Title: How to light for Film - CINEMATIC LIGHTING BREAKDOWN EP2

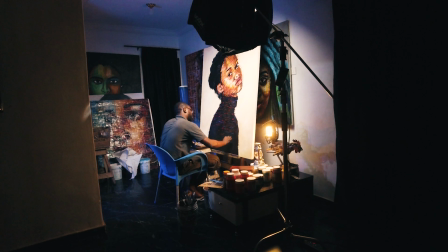[4:09]
And we had the backlight,
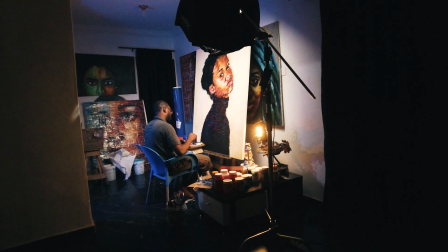[4:11]
which also served as a moonlight coming through the window just right behind the subject. It's Godox
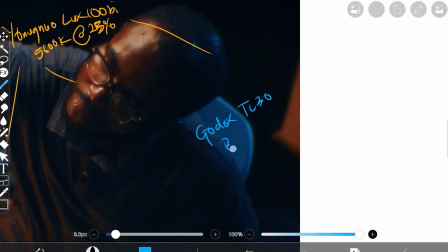[4:23]
TL30. It's a tube light which was set to blue at 60%.
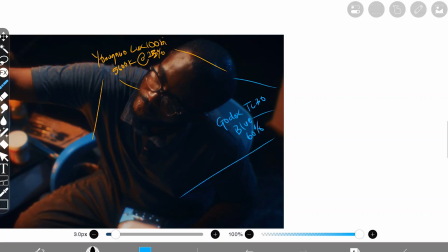[4:33]
Right, and it was just coming right behind him like so. And the third light was a Simmor vibe.
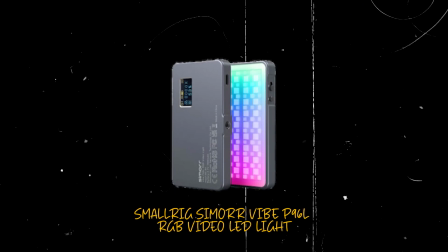[4:42]
Can't really remember the model number right now, and it was placed right in front.
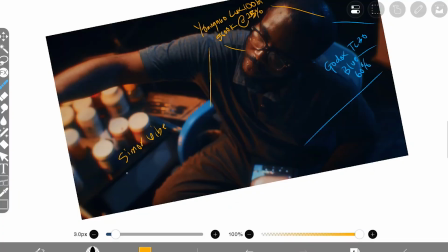[4:50]
Simmor vibe pocket lights, let's just put it like that. It was set
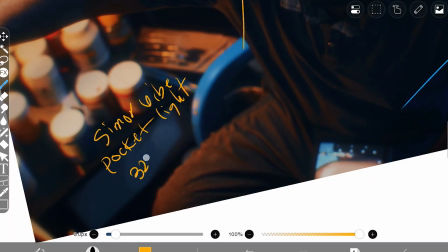[4:59]
to around, I guess, 3200 Kelvin at 12%. Yeah, sure of that.
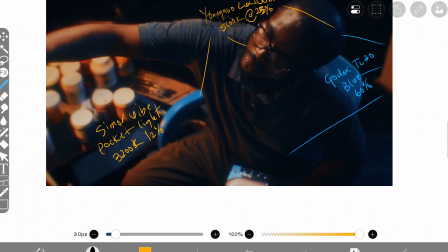[5:11]
12% of intensity. Yes, and it was just coming from right here, like so.
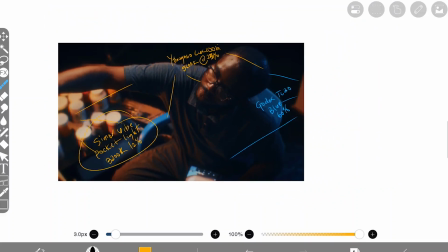[5:20]
Now the reason why the Simmor vibe was placed right here was because for the opening scene of the film,
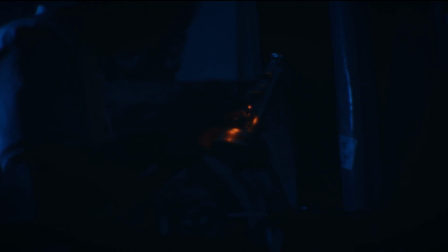[5:28]
there was a place where the character or the subject, there was a lantern in front in his workspace, so he, put on the lantern and just placed it right there, right somewhere around here.
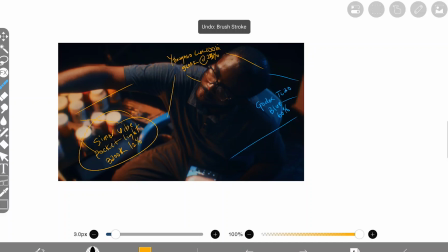[5:41]
So because we couldn't use the lantern, the light source from the lantern, we had to use a kind of like a practical light to mimic the light coming from the lantern. So you are going to think the light source you are seeing is actually from the lantern.
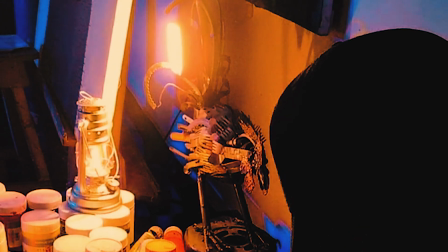[5:59]
It's kind of like a motivated light from the lantern. So yes, that was why we had the Simmor vibe pocket lights right there.
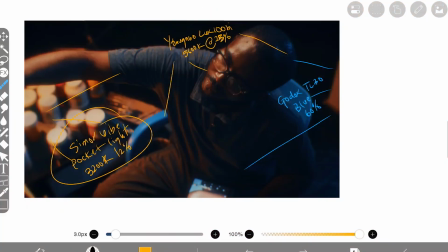[6:07]
And that's basically what we did here, to be honest. Honestly, that was just it.
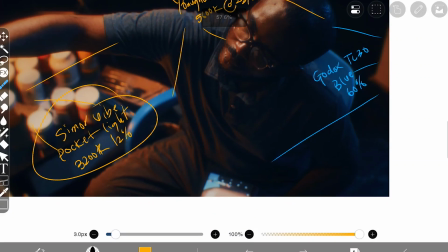[6:14]
As simple as that. So for my camera spec, like I said again, we shot on the
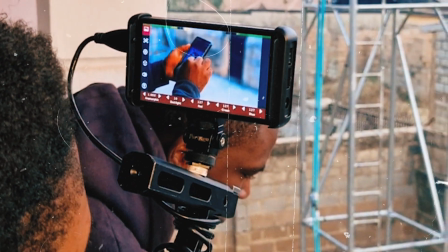[6:25]
Sony
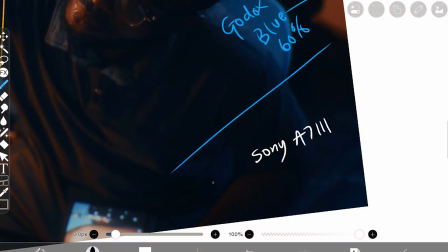[6:29]
A7 Mark III camera, and we shot HLG3 on a Sony 50mm
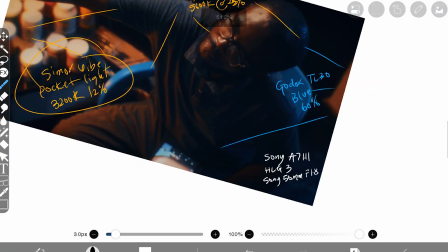[6:47]
f1.8 lens. Yeah, so that's basically the camera spec.
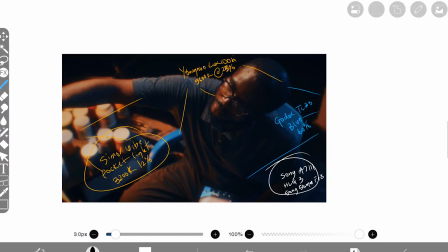[6:53]
And yes, my friends, this is just how we lit this scene. It was just as simple as this, to be honest. So let's do a quick recap.
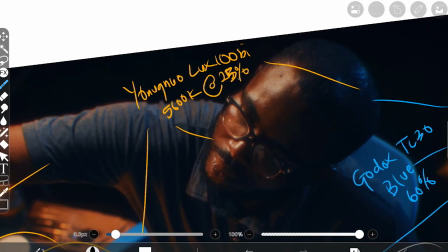[7:03]
The key light was the Yongnuo YNLUX100, which was set to 5600 Kelvin at 25%, and it's an overhead light,
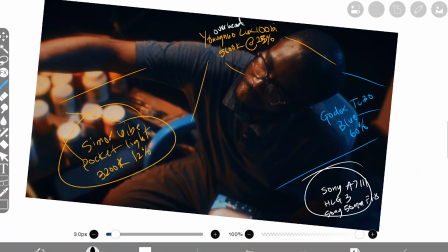[7:16]
right? So basically it was on a C-stand just above the subject, and we had the backlight,
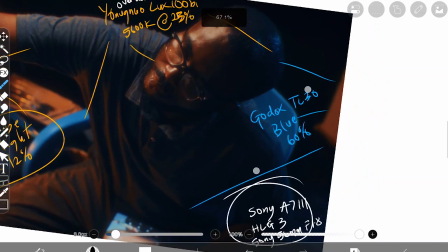[7:24]
which served as a moonlight coming through the window, and it's the Godox TL30 set to blue at 60%,
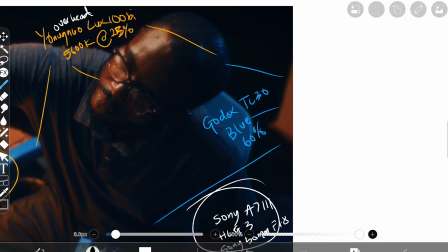[7:31]
placed just right behind the subject.
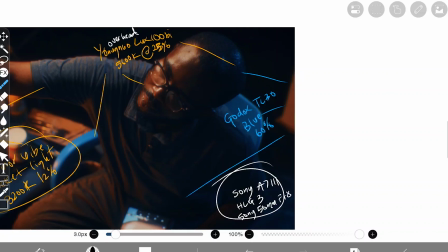[7:34]
There's a room there, so we placed it in the room, so it's just coming through the room,
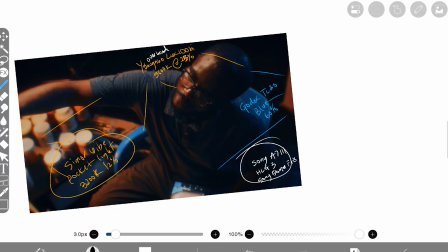[7:40]
so it looks like a light source coming through the window.
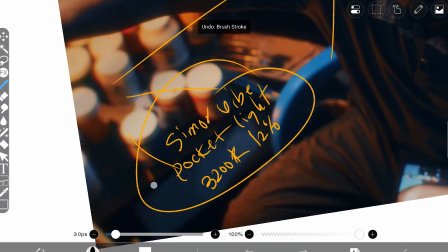[7:46]
And we had this light here, so it was supposed to be a motivated light coming from a lantern,
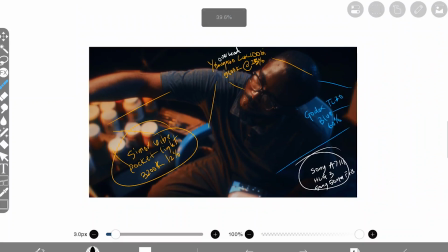[7:51]
which was placed close to the subject, and it's the Simmor vibe pocket light from Small Rig.
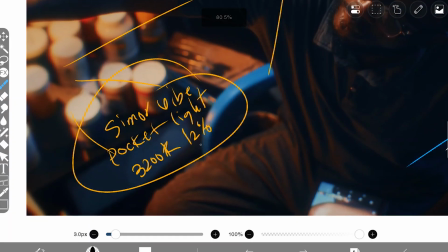[7:59]
It was set to 3200 Kelvin at 12%, and my friends,
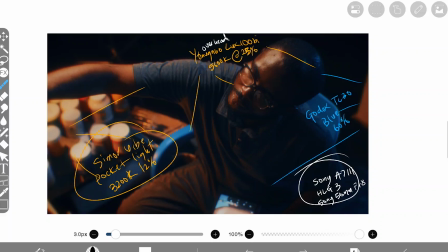[8:05]
that's basically everything that went down for this particular scene.